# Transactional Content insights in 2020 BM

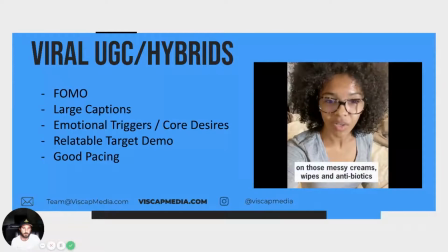Ladies, please stop wasting your money and time on those messy creams, those wipes, and those antibiotics.
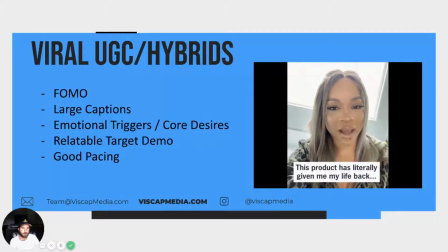This product has literally given me my life back. I actually feel sexy. I
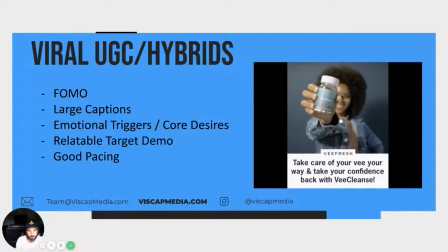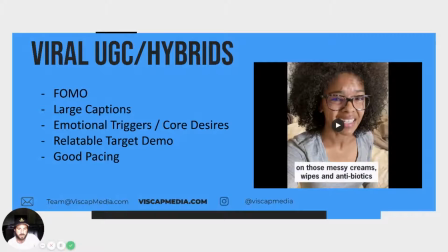Yeah. So, some pieces of this video that you guys can start implementing and that are really, really important here are that it's a very aggressive, exaggerated clip. And then each of these UGC pieces is a user scenario, right?
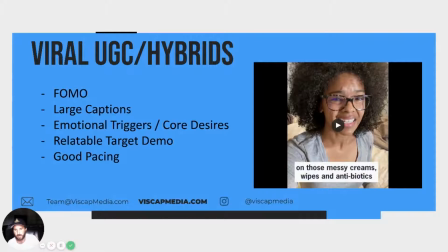So it's somebody who has used the product, has been affected by the product, and you want to make sure at the end of the day that this person who's speaking on behalf of the product is the absolute ideal target demo.
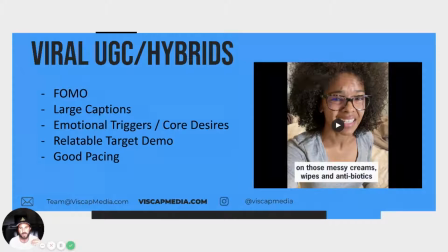You want to make sure that they really fit that mold, that when you look at them, it's someone that you can almost relate to. And yeah, again, this is a really, really good framework for when you want to push something and you want to run something that might be a little bit gray in terms of what you can do with Facebook.
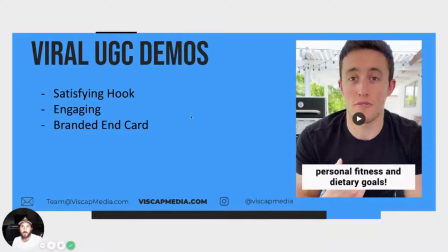All right. Cool. So, yeah, viral UGC demos. So these are, so at the basic structure of these, it's the most raw,
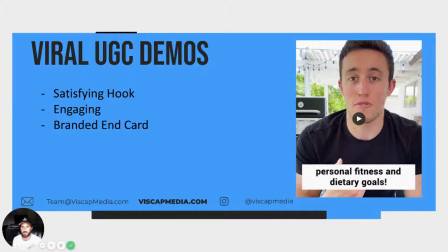unscripted, unedited type of framework that we use. And it really is almost as if someone just took out their iPhone, they really enjoyed a product and they felt like leaving a review, and they did the very, very minimal for editing and kind
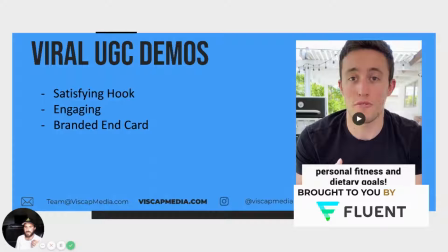of any type of effects or whatever.
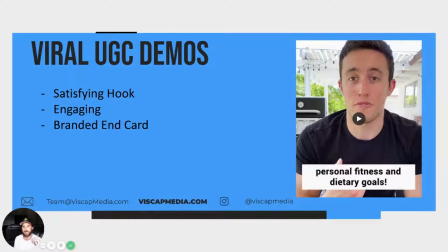It's very, very raw, authentic, bare bones, and these generally really, really resonate well with people on Facebook. I mean, at the end of the day, Facebook is a social platform. People don't always like being sold to.
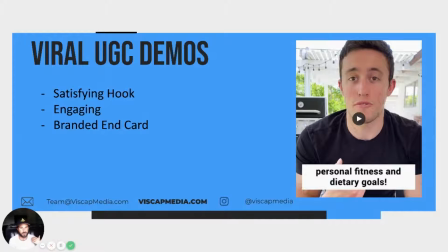So if you have an audience that's really keen to things like that, and it's really sharp with things like that, these UGC demos do really, really well. Because like I said, they're very, very authentic, they're real feeling,
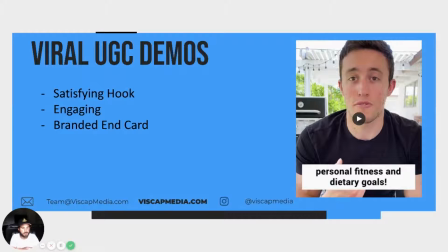and yeah, they relate to customers really well. So let's hop into this first one. This is a company, Gainful, and yeah, you guys can check it out.
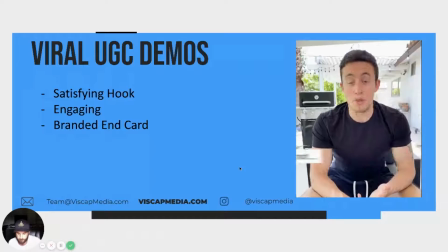Strawberry milkshake, cookies and cream, peanut butter cup. Believe it or not, I'm actually talking about my favorite flavors from my new favorite.
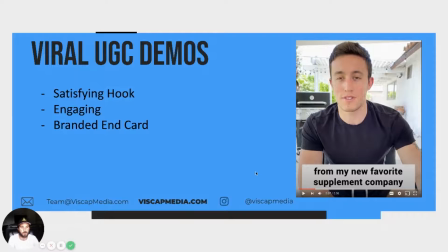So with this style, something that we like to do is have a really, really satisfying hook. And that's satisfying visually, and then the audio, the voiceover, whatever, is also really, really satisfying. So I'm just going to kind of rewind it here for a second so you can see.
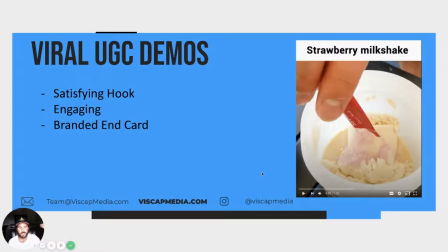A lot of times we do slow motion or things pouring out or things being mixed, something that hits that like satisfying kind of itch.
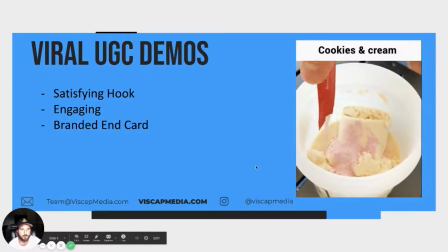Strawberry milkshake, cookies and cream, peanut butter cup. Believe it or not, I'm actually.
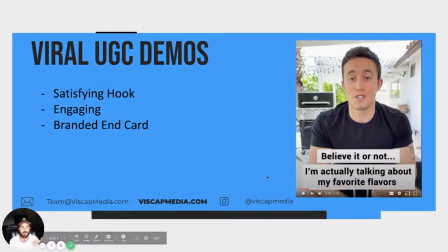And he's talking about things that almost make you start like salivating, like cookies and cream and strawberry, and it's really hitting on these satisfying kind of keywords here.
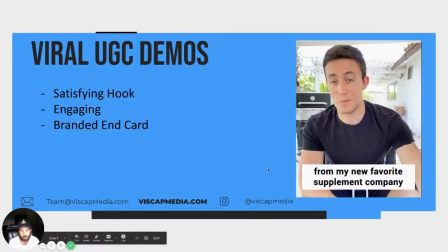Actually talking about my favorite flavors from my new favorite supplement company, Gainful. This stuff is amazing, guys.
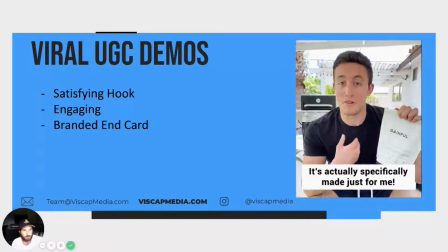And best of all, it's actually specifically made just for me. Yeah, you heard that right.
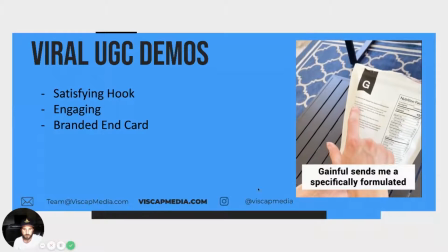Gainful sends me a specifically formulated.